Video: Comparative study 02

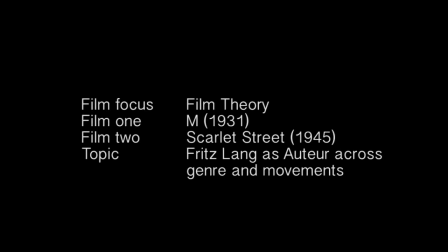0:00 This comparative study asserts that we can gather a greater understanding of a single auteur, in this case, Fritz Lang, by way looking to his work in two different genres and competing film movements.
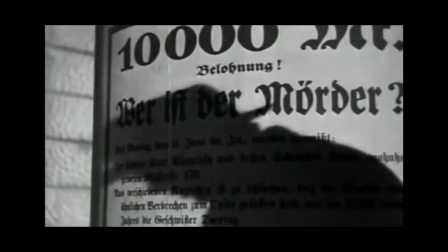0:14 Fritz Lang's 1931 film, M, was a revolutionary work that introduced the first serial killer movie,
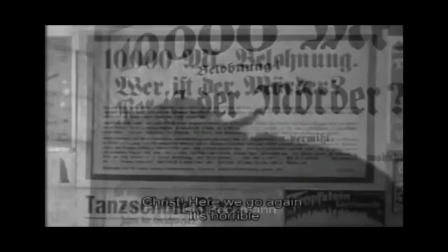0:20 which captivates audiences through thrilling suspense and drama.
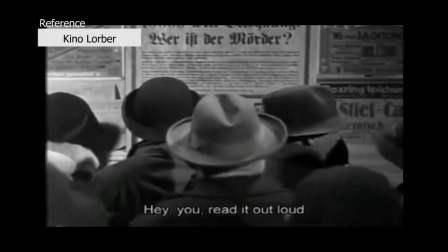0:24 Following the influences of German Expressionism and film noir, even through only black and white footage,
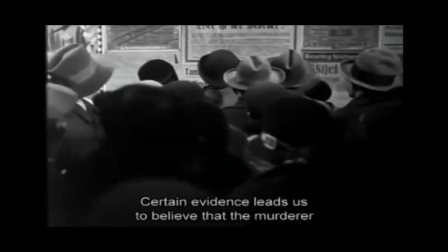0:30 amazing visual and sound techniques combine to convey a mysterious narration that leaves the audience contemplating every next move.
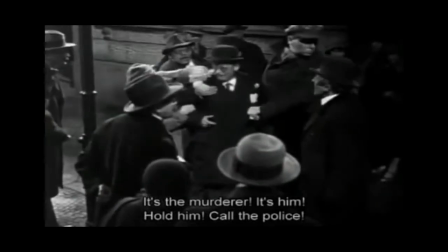0:38 M is set in the background of the Weimar Republic in Germany and reflects a paranoid society, especially about the obsession with serial killers.
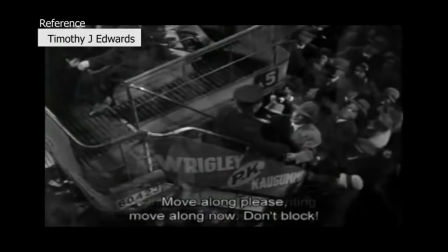0:46 Coincidentally, this film was created in succession to the rise of the Nazi Party.
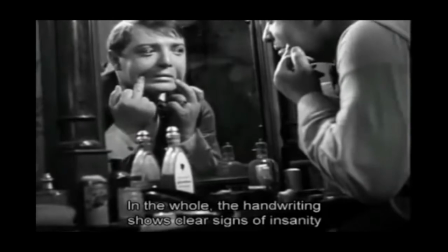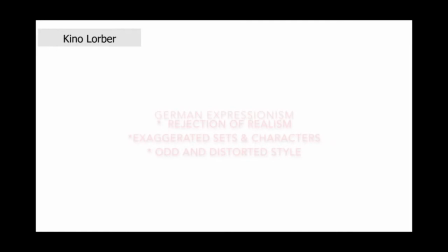0:56 In the context of M, described by film analyst Kino Lorber, German Expressionism expresses interior realities via exterior realities and emotionalism, rather than objectivity or realism.
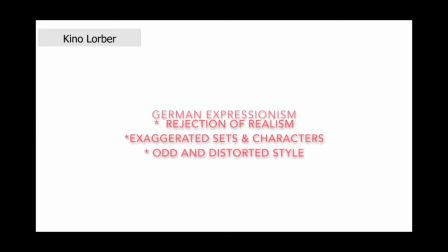1:09 The world that characters inhabit in a German Expressionism film is full of exaggerated landscapes and environments of abstract shapes, angles, shadows, and distorted sets. The building architecture is off-kilter, jagged, and many of the props seem to be geometrically off-balance.
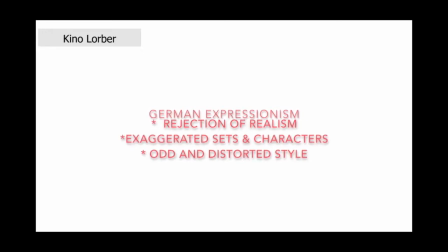1:26 This unusual visual look is intentional, of course, to give the viewer a feeling of inner emotional reality rather than realism. M is a paragon of German Expressionist work following the description of those characteristics.
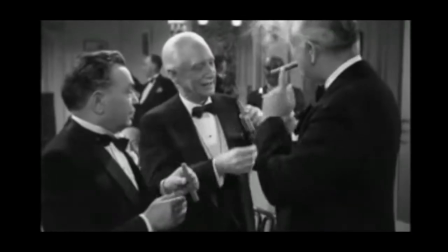1:41 A different Lang film, Scarlet Street, created in 1945, is set in a post-World War II background in American society.
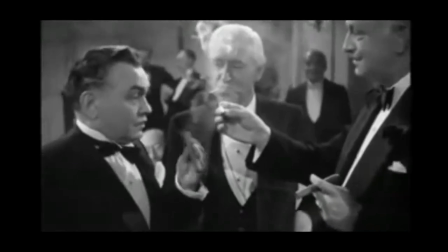1:49 This film delineates the middle-class struggle of Americans with underlying themes of lust and greed for money.
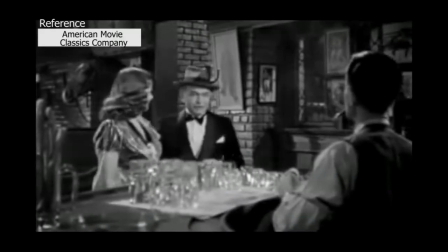1:56 Pertaining to the genre film noir, this film is permeated with ambiguity,
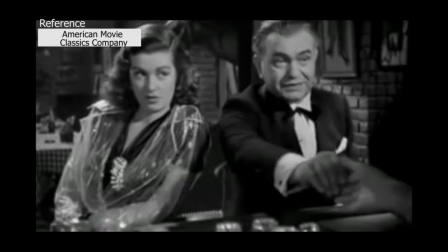2:01 violent death, and of course the dubious femme fatale, showcased by the character Kitty.
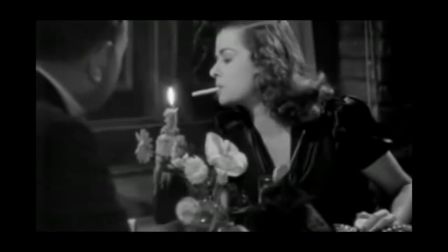2:06 Her seductive portrayal in juxtaposition to other characters emphasizes her dubious nature and the uncertainty of the film.
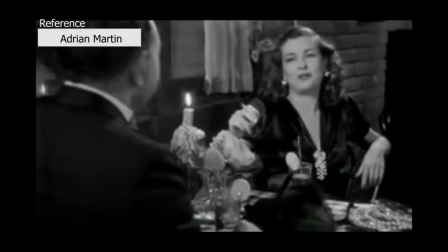2:14 Lang's auteur style, his camera stylo, is apparent through his use of framing, lighting, and musical cues apparent across both films.
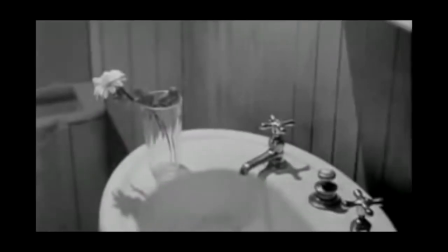2:24 All these elements combine in order to create masterful creations of suspense and thrill revolving around an imperfect society.
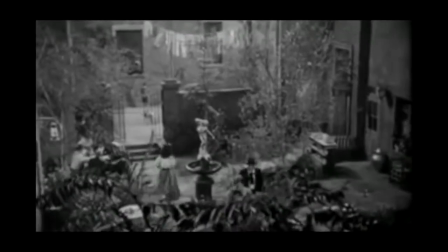2:33 For example, in this scene,
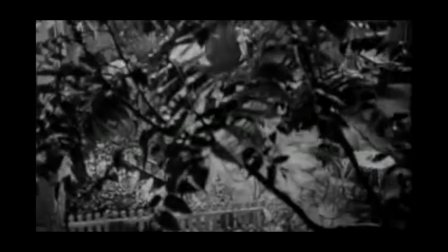2:35 Lang uses visual and musical cues in order to illustrate Chris's inability to grasp reality and to reflect his inner romanticism.
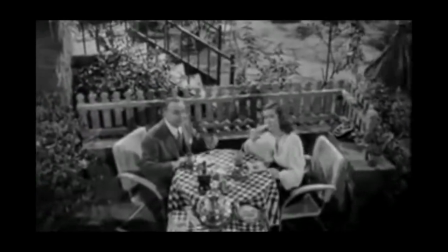2:44 This is also a sign of his inability to understand Kitty's sole motive, the only true reality of the film, money and power.
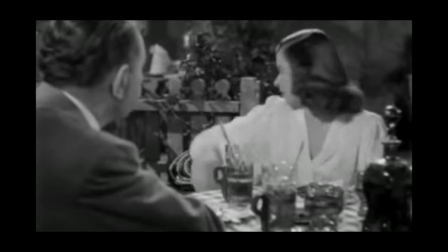2:52 The pleasant bird singing, the slow wide shot lowering onto the couple through the tree branches, all sets up a scene as if in a dream.
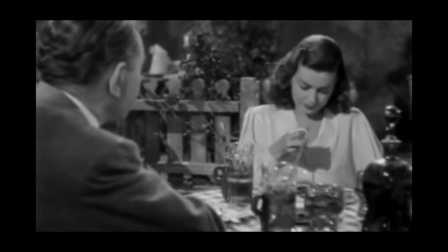3:00 A true reflection of the fantasy that Chris wants to live.
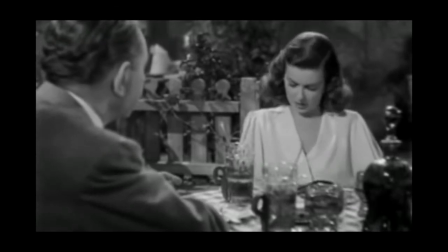3:05 I couldn't take anything from you, Chris.
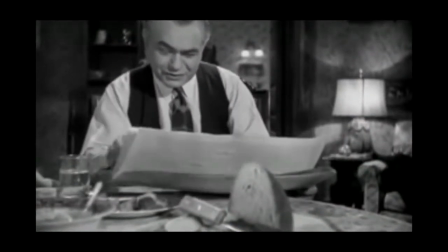3:10 Lang's use of irony is many times subtle and not apparent until later on, after courses of events have transpired.
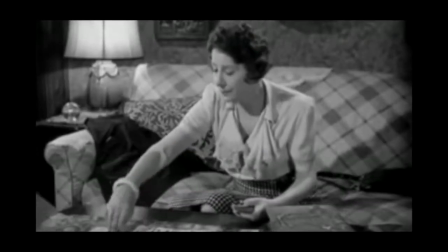3:18 His use of irony throughout both films adds a little bit of black comedy, although still sending an underlying message of a corrupt society.
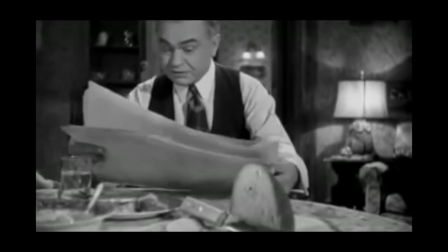3:27 Lang's consistent thematic concepts establish his interior meaning, a signature to his auteur style.
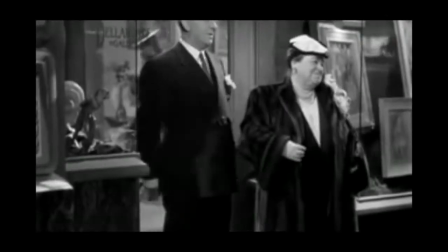3:33 In Scarlet Letter, the drive for money and lust ultimately meets an ironic ending,
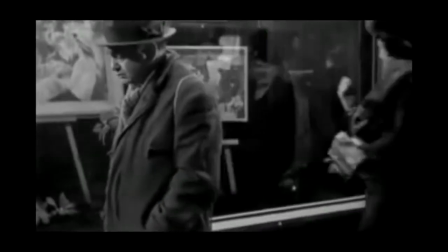3:38 as Chris is painting self an absolute fortune, but neither party initially involved reaped the benefits.
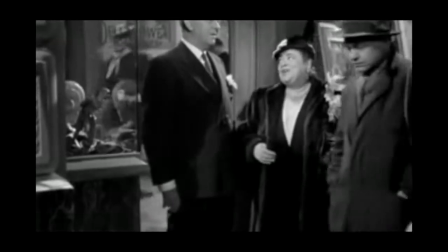3:45 $10,000. I shouldn't think you'd mind,
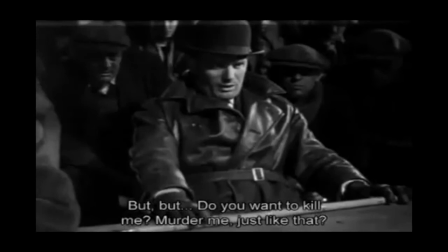3:50 In M, the concluding scenes yield major social commentary while portraying irony as well.
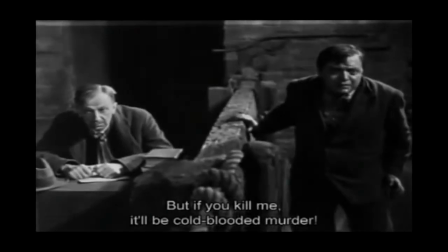3:59 Hans Beckert's trial is hugely ironic considering other criminals are alienating and convicting only one notorious criminal.